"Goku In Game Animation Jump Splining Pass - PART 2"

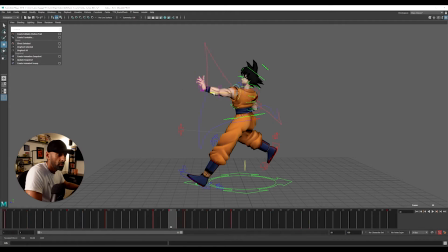(17:13)
Sometimes you've got to cheat. So you're getting a curve coming like this.
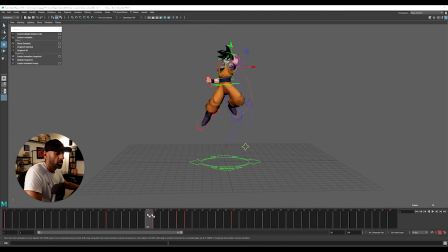(17:28)
Yeah, so we've got a curve coming from there. We could rotate this inward slightly,
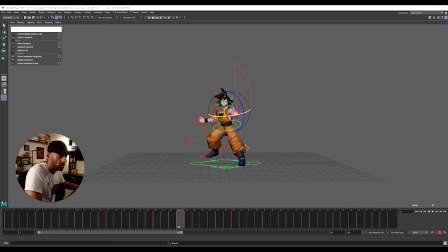(17:47)
and the next pose out, so we're getting that nice curve. Yeah,
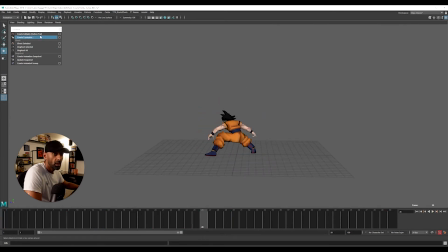(18:02)
so that's feeling a bit better. So let's go back and check out the end. So this arc is working on the top, and the side is nice.
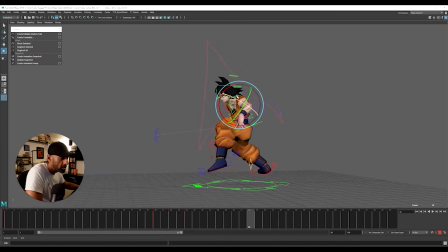(18:18)
Yeah, we could, I guess, raise the shoulder a bit, see if that would help. Raise the arm slightly, that will help a lot. So if we raise the arm a bit,
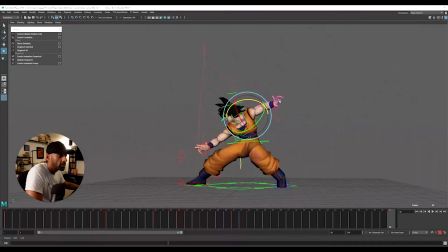(18:35)
see, that will help. Yeah, so we've got a nice arc there. So if we check it out now, and then what you can do with this arc,
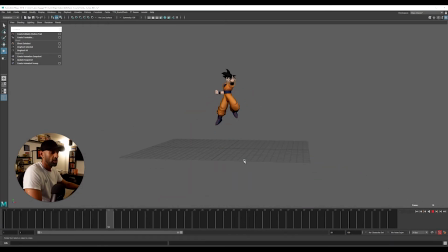(18:50)
so if we check out this animation, that arm flows back quite nice, and then it kind of floats in. Now it might look a bit floaty there, but or not, you know, I think it holds pretty nice.
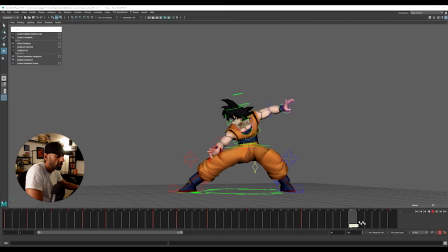(19:08)
I think the wrist could, instead of going, what we could do is delete this, and we can come, say here, 47, middle click that to 40, and just have it gradually hold, you see?
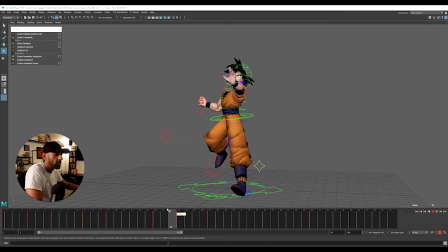(19:27)
Now what you can do is, like, for example, as he comes down
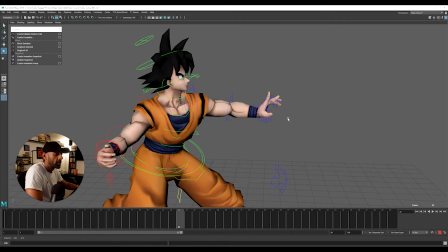(19:34)
here, you can do like a quick stretch in the fingers
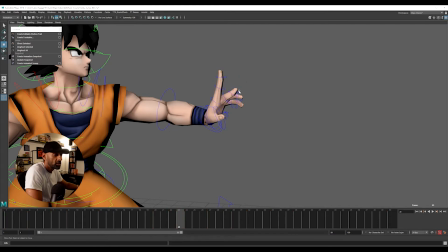(19:45)
like this, just to add that little bit that wouldn't be there. You know, you might not see it, but you will feel it, right?
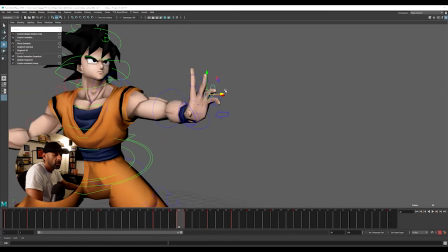(19:56)
It doesn't have to be all the fingers. You could just like, even this thumb,
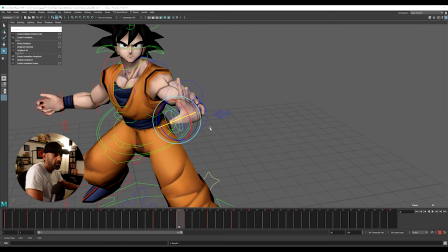(20:04)
you could even like just stretch it, or even break it if you want.
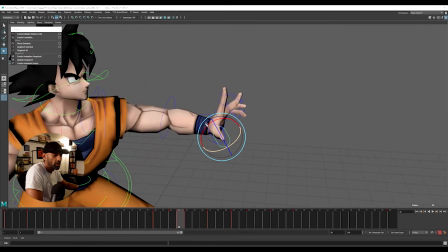(20:08)
A bit more back.
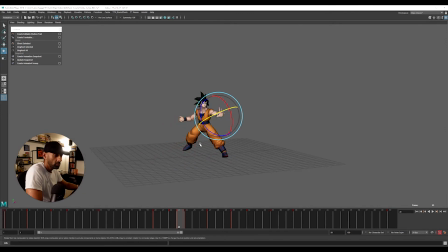(20:13)
Okay, now let's see how that looks. Yeah, so you don't really see it, but you can kind of, you know what, you could even get it in here.
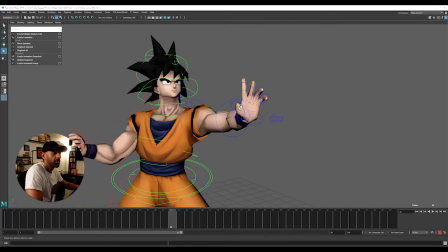(20:29)
Let's try here. So say if we come here and say if we move this up, oh, and this one up, and this one, push him, push it, push it, push your poses, mate, push them more than you want,
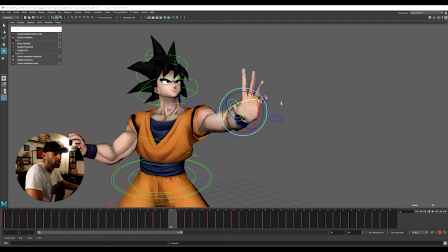(20:50)
because you can always push them back.
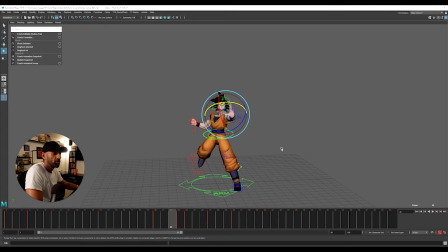(20:58)
Right, so you've got that stretch there. There, so it kind of loosens up.
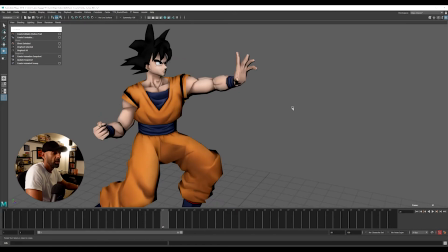(21:11)
Or we could even do it there. So even here, for example, here, we could make this one even longer.